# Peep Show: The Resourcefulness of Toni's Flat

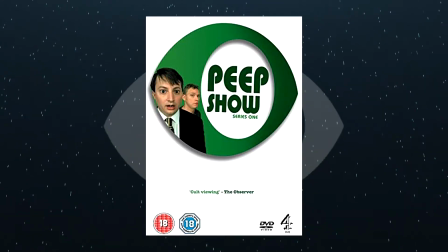So Series 1 of Peep's show is noticeably lower budget than the later seasons. It's obvious in the camera quality especially.
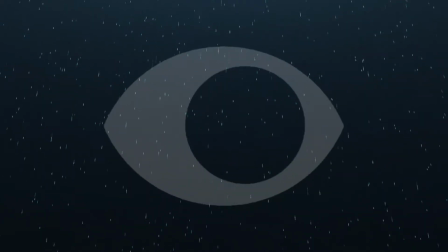However, one aspect of the show that has maintained a high quality since the show's inception is the set design.
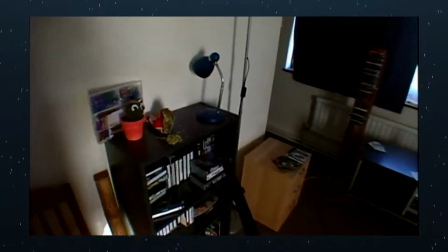Mark and Jez's flat really feels lived in and real.
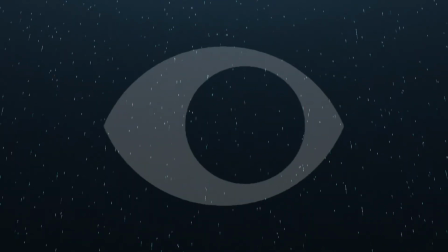A big reason for the early seasons feeling especially real is that the show was filmed inside of an actual flat in the actual building shown in the establishing shots.
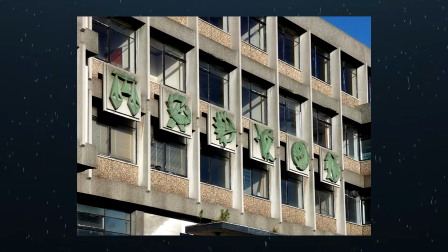In real life it's called Zodiac House rather than Apollo House though.
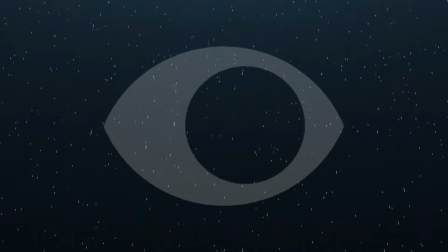This means that we don't get any of the typical tropes of shows filmed inside of small apartment sets, like stupidly high ceilings to allow for ease of filming.
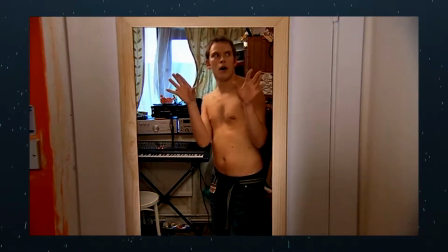Now, I was recently listening to the commentary track for the very first episode of the very first series of Peep Show that includes commentary by David Mitchell,
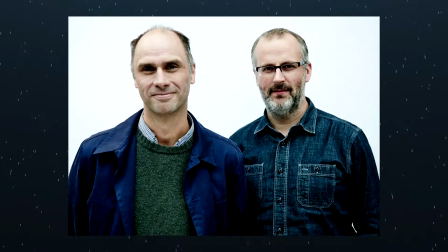Robert Webb, and writers Sam Bain and Jesse Armstrong,
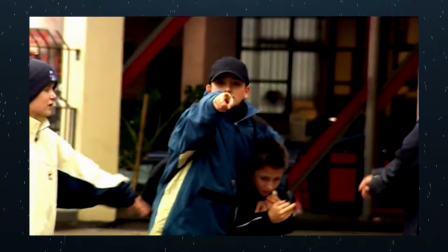and they brought up a point that I'd never noticed in all my re-watchings of the first episode. and well, it's pretty damn clever.
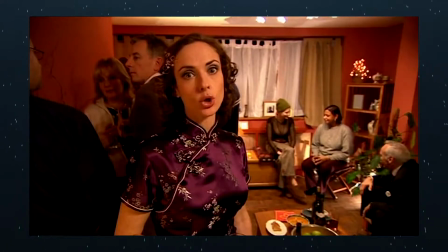Tony's flat is actually the exact same flat as Mark and Jez's.
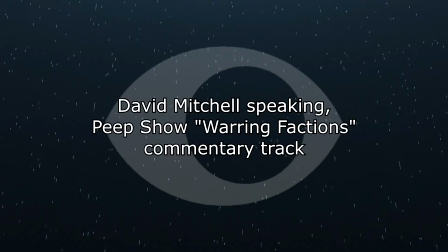This is Tony's flat which is in fact shot in the same flat as Mark and Jeremy's flat but with a window blocked out and everything repainted.
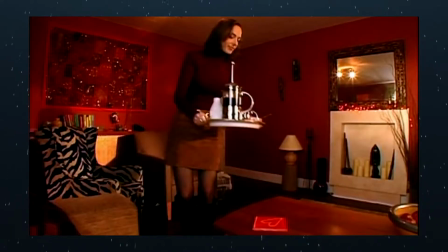Despite the differences in design and layout, both locations are shot in the very same real life flat.
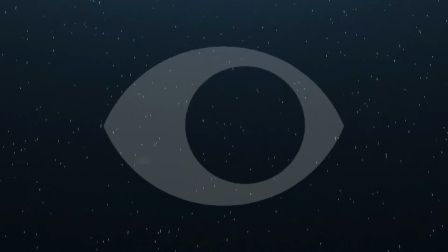There would obviously be a lot of similarities between Mark's flat and Tony's seeing as they are neighbours in the block
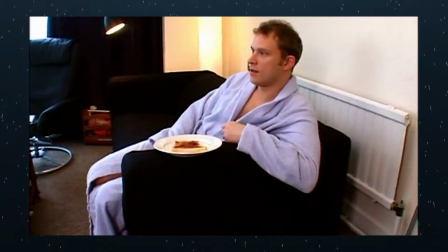of flats they live in But to make the sets feel different enough so you don't feel like you're seeing the same flat multiple times,
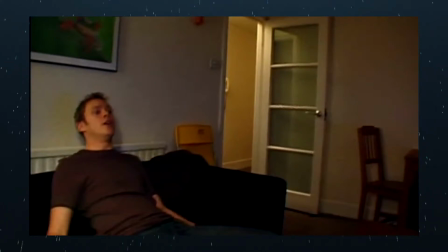changes were made to keep the settings interesting and unique. In a way that I think is incredibly clever.
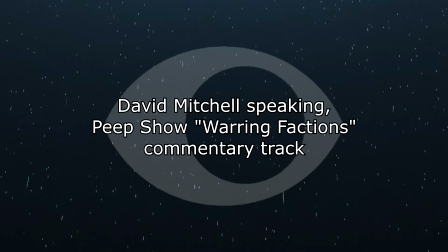It's brilliant, isn't it?
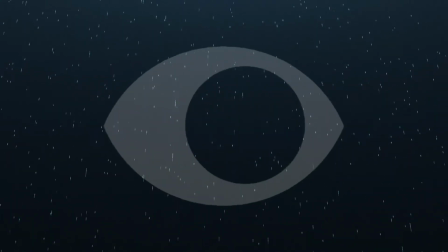Through the covering up and blocking of certain aspects of the interiors, as well as only filming from certain angles, the show pulls off this limitation extremely well.
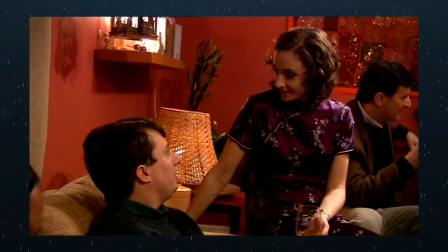So let's go over the two sets, see where the similarities and differences lie and how exactly they managed to pull this off.
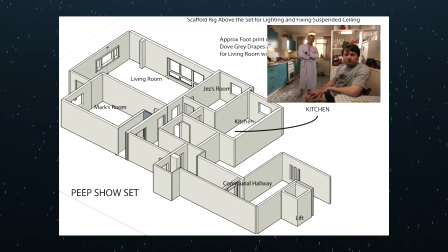Firstly, here's a pretty rare behind-the-scenes image of Mark and Jeremy's flat as used by the art department during production. Only three of the rooms of Tony's flat are ever shown, the living room, the kitchen and the big bedroom aka Mark's room. So let's start with the living room as that's the most used location in both of their flats. So here's the doorway to Tony's living room.
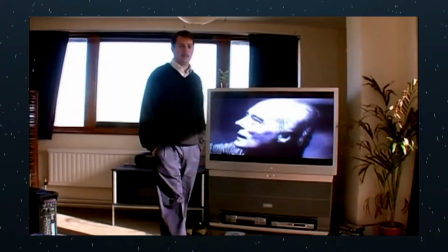As you can see the shape of the room is obviously the same as Mark and Jeremy's but it looks a lot smaller because of the sheer amount of things she has inside of it.
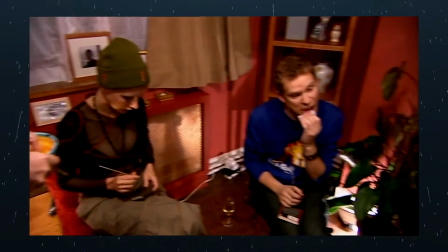Plus her living room has sofas covering three walls, which gives an entirely different feel to Mark and Jeremy's, where their sofa is as far away from the TV as it could possibly be.
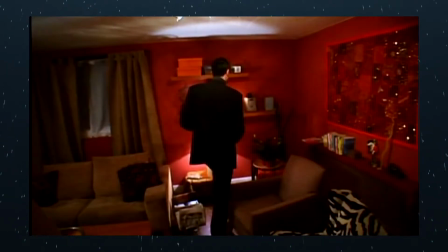Mark and Jez have these huge windows on the right-hand side of their room, yet in Tony's, these have been covered up by walls, which makes it feel a lot more cosy and less exposed.
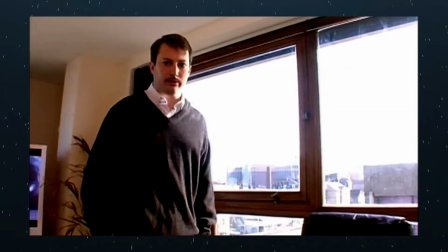I guess you could make some arty point about how Mark and Jez's living room having huge windows is some visualisation for their lives being exposed for everyone to see,
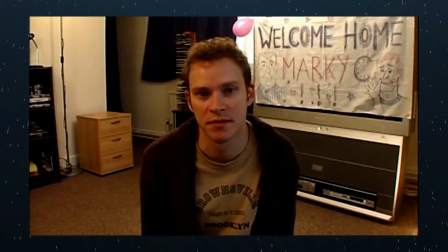but I'm not going to do that. One of the biggest differences here is that Tony does not have the door to the balcony that Mark and Jez have with her TV being right in the corner there instead.
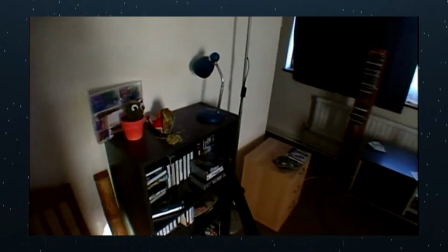Mark and Jez's balcony isn't used once during the time that Tony is present on the show and the shot is rarely angled in a way that
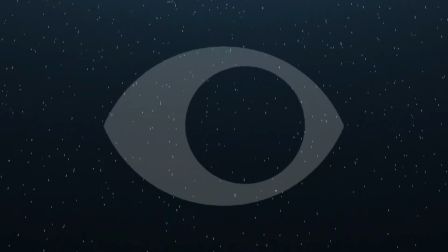the recess is able to be seen but you still notice it's there so hiding it in Tony's flat makes you think that you're somewhere different.
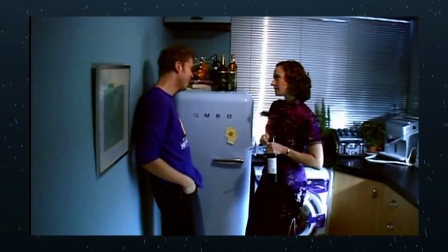The layout of her kitchen has been changed from Mark and Jez's as Tony has no units or anything at all on one side of her kitchen or as Mark and Jez obviously do.
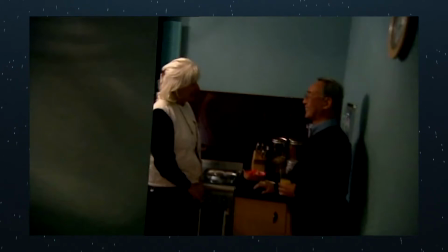Tony's oven and extra cabinets are instead positioned where Mark and Jeremy's table is, which I think would be nicer.
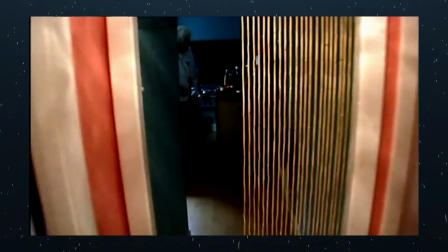They also made some other changes, like they changed the pattern of the floor, but you can still see how they've stuck to the original design of the kitchen.
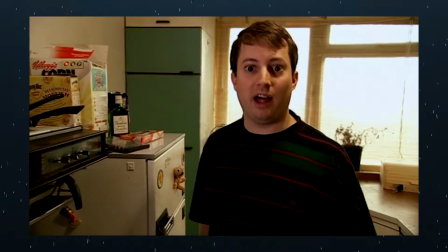Like, notice how the cupboards still have this angular bit on the corner, like Mark and Jez's, and the little shell thing behind Mark and Jez's table is preserved, despite being behind the oven now.
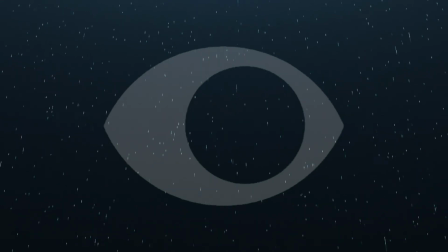The bedroom isn't seen as much, but when it is, a lot of it is shot looking directly up.
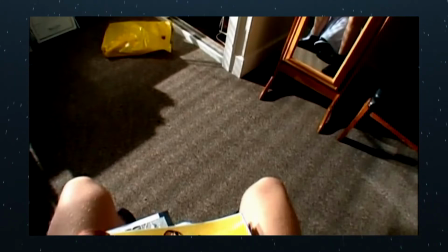Though we can see that the built-in wardrobe thing where Jez finds Mark's fantasy figure modeler is identical in both sets, and in fact the mirror remains the same in both sets too.
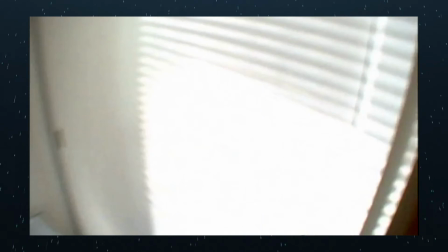The exact same mirror in the exact same space. The built-in wardrobe staying the same makes sense, as you can't move it and I doubt they'd have wanted to destroy it.
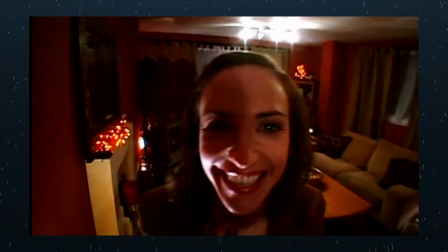However, the mirror is a bit weird. I guess Mark and Tony have similar interior design choices regarding mirrors.
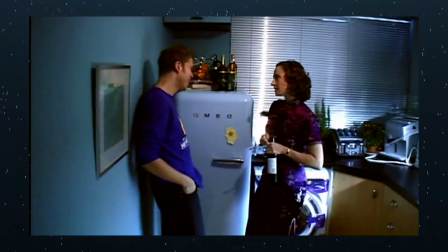So yeah, those are the main structural changes. Obviously the decor was completely changed during the transformation of the flat, but things like the wall colours and stuff were too.
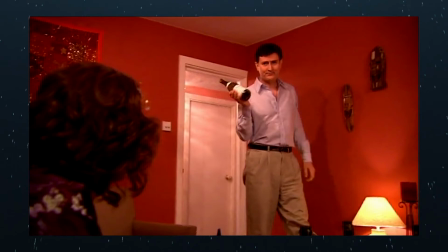In fact, I'm pretty sure the exact same color is used for both Tony's living room and Jeremy's bedroom, which is kind of interesting.